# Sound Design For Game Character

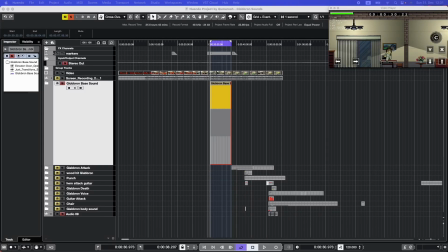[0:00]
So I was recently hired by a client to develop the sound effect for this object in the video, and this object or the enemy is called Glapron in the game.
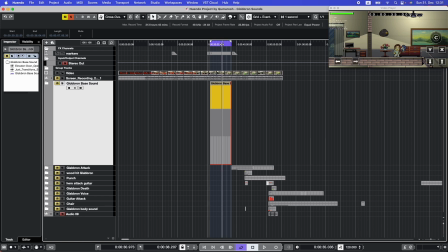[0:13]
That's how they chose to name it. And they wanted me to produce this character sound for this particular character. It took me a lot of time to decide how I want to pursue this,
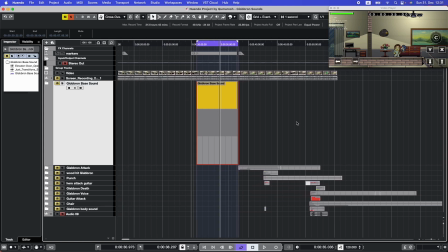[0:28]
and I realized I want to do a lot of things with this.
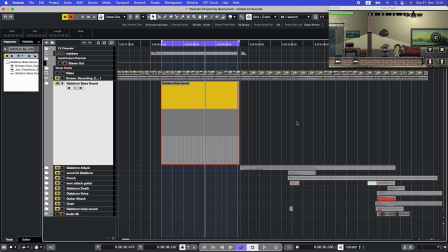[0:32]
And what I started off, I created and I used some of the library that I have, and I created this sound for it.
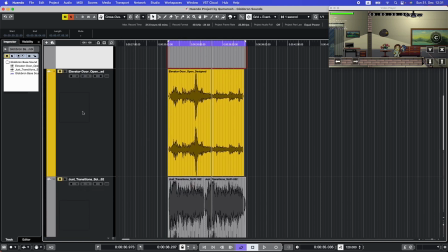[0:42]
And this sound is basically focused on two objects.
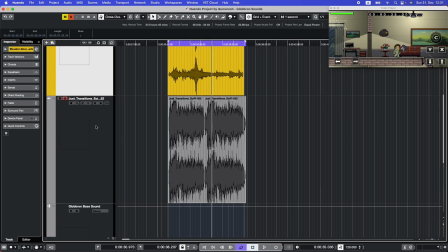[0:47]
Uh, I wanted it to have this low bass water sound,
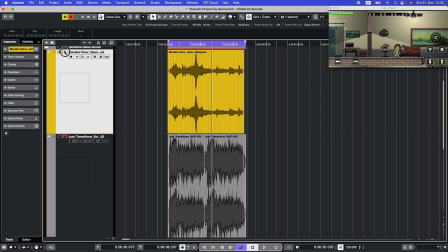[0:54]
so I decided to give it some sci-fi transition sounds.
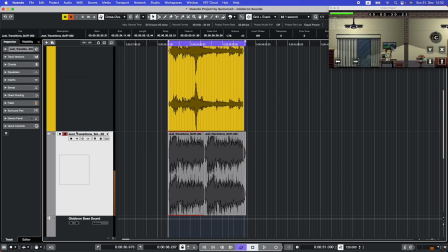[1:05]
And since the game has this ghost ambience in it, and this is a ghost that the character has to kill to move forward,
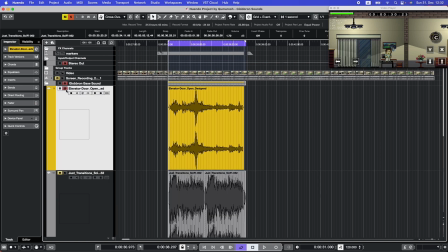[1:13]
so that's why I decided to have this kind of sounds. And then so all this is scrappy transitions from this elevator sound, and both of them combined.
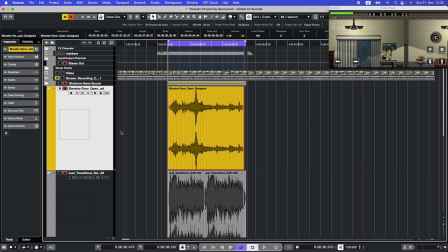[1:28]
So this was my idea of this character's bass entrance. So as soon as you see this character, the audio starts for it.
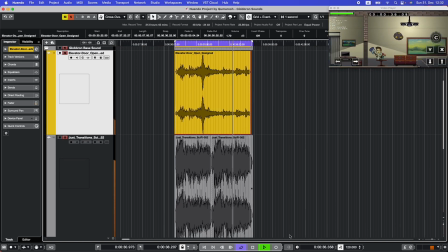So this was the first thing, and
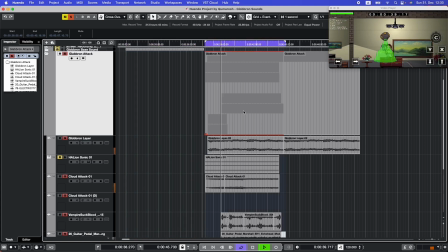so basically what I did is I started creating different layers.
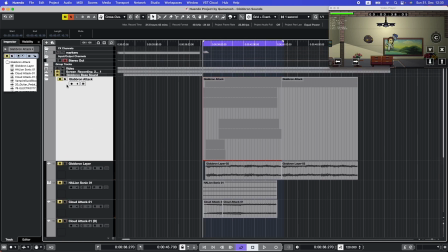[2:02]
This is how I usually start my work. So this is my first layer of audio, and this is the same audio that I used previously, but here the bass low end has been removed.
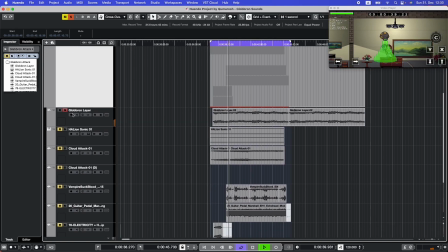[2:19]
So this is there, and then some squishy sound as it's sucking things.
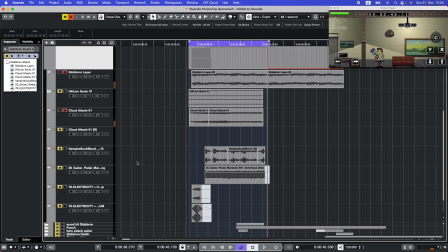[2:34]
And then I added this vampire sound. So it kind of gives this
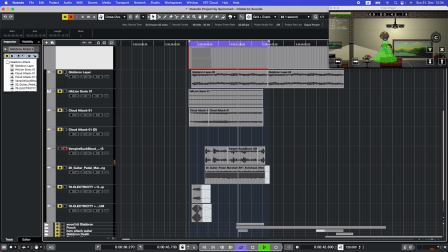[2:48]
something is eating or something is trying to digest this particular item and how it's working.
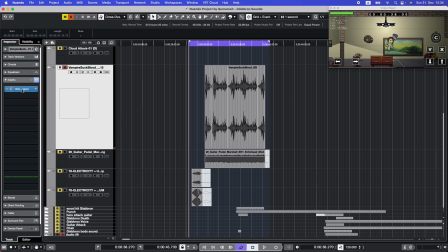[2:55]
And I use this voice designer from Nuendo.
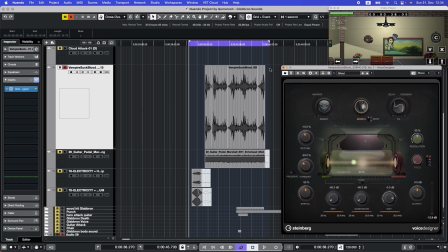[3:01]
It's a very good device. So without this is how the original sound was. And then so it makes it more creepier.
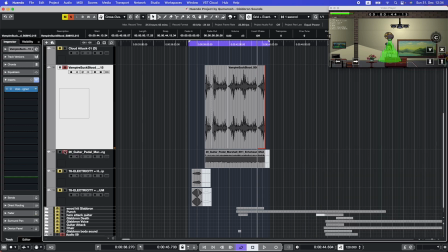[3:19]
So the next thing that I added to my audio was this guitar pedal sound,
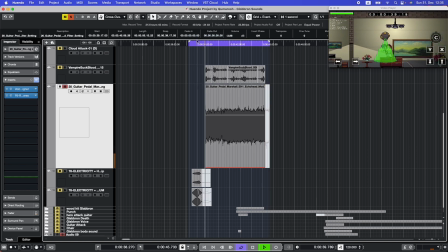[3:28]
and again it's going through this sound designer over here,
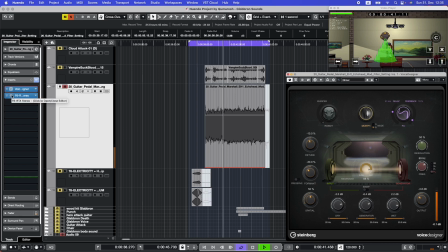[3:36]
voice designer, and then some EQ just to add or decrease some frequency ranges.
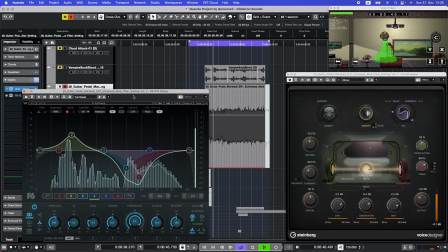[3:44]
This is without the EQ, this is the original effect. Then and then I applied some EQ.
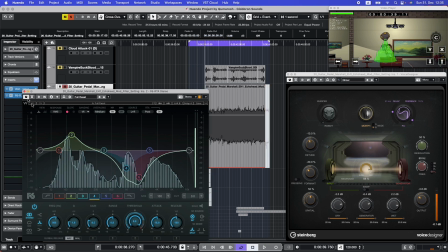[4:01]
So I'm giving some boost to my low range over here.